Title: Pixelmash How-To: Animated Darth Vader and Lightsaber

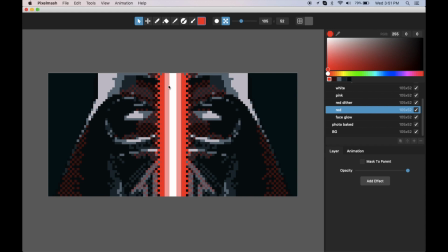(4:14)
As I toggle this on and off, you can see that sort of provides a transition between the dithered and the solid. And then I've got this face glow part.
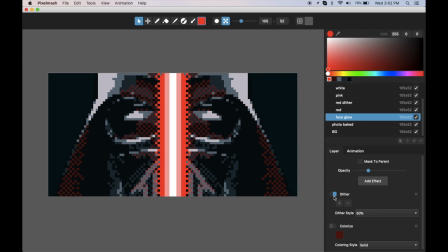(4:25)
And with the face glow, what I've done, if I turn off the dither, you can see it's this partially opaque layer. So I just painted it in bright red and then toned it down and added a dither effect.
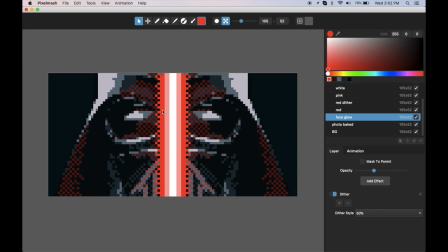(4:39)
This colorize actually isn't doing anything there. And again, so this dither, just to make it so it feels more like a glow, I've got it at 50%. You could change that to whatever. But I went in and,
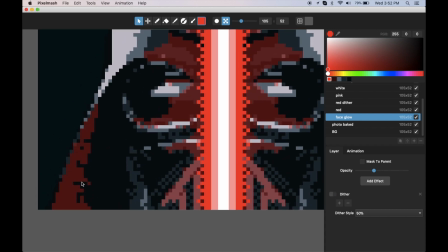(4:53)
if I turn off the layer, I still sort of painted it so that it was kind of like not solid, so that even with the dither effect, it would sort of fade from this full 50% dither fade out a little bit softer.
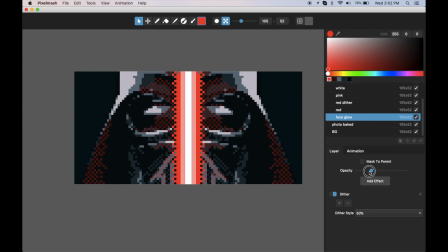(5:07)
And then, like I said, the opacity, you can just slide that to where you think it looks good.
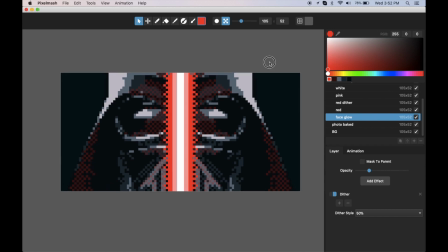(5:13)
And then that will just overlay over these.
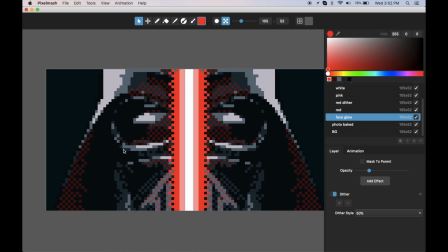(5:17)
And then I've kind of gone and just painted where it looked like, felt like contours would actually be highlighted by the glow from this lightsaber.
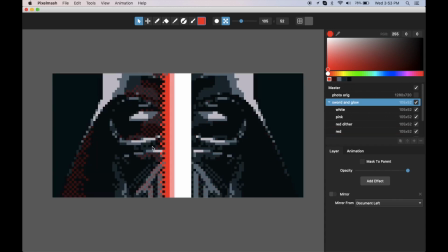(5:26)
And then this whole layer has mirroring on it. So I could just do all of these things and then mirror it. And so whatever I do in any of these, like if I move the white around to change its size, I'm basically just sliding it over.
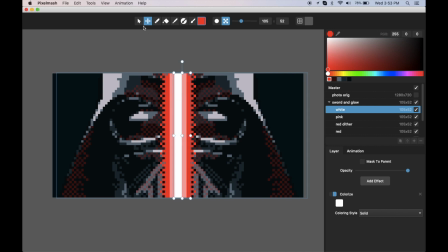(5:44)
But with that live mirroring as a layer effect, that makes it much more useful. Let me, it turns on a transform keyframe when I move that around, which we don't actually want. So that's the basics of it. I think I've covered most everything of how this is made up.
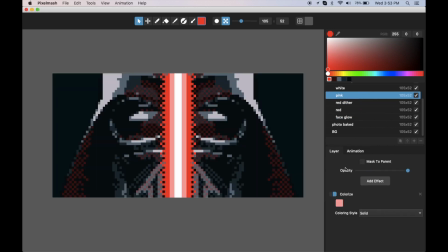(6:04)
Any layer effects I didn't discuss with these. So like with the pink right here, I actually colorized it. I painted it as white first because I wasn't quite sure what color I wanted it to be, and then just colorized it after the fact
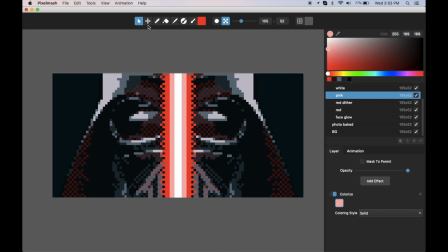(6:17)
with this layer effect to get the right shade of pink in there to be a transition from that white and that red.
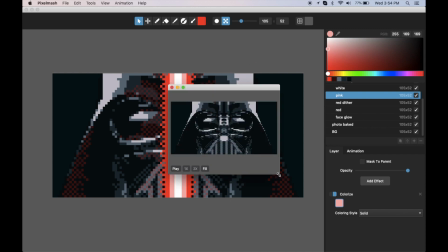(6:27)
But then again, playing it again, putting it all together,
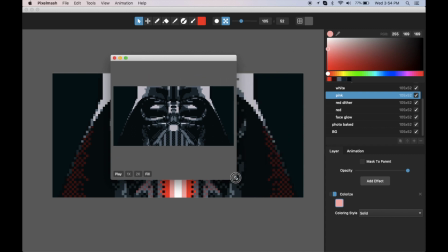(6:31)
makes quite a nice sort of glow effect and a fun, quick, easy way to make this kind of animation in Pixelmash.
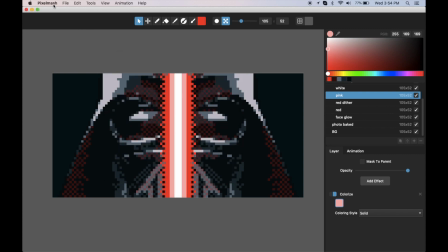(6:39)
And this is using the latest version of Pixelmash, so this that keyframing stuff that I was showing
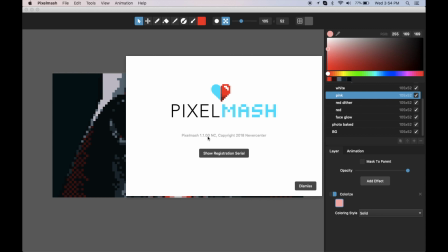(6:47)
that is new to Pixelmash as of version 1.1. And so hope you've enjoyed this tutorial.
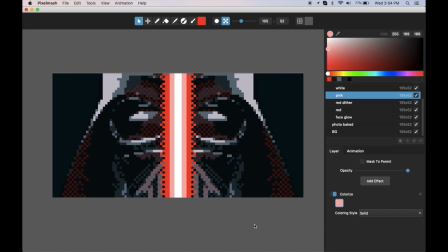(6:55)
And we look forward to seeing what cool things you can make with Pixelmash. Thanks.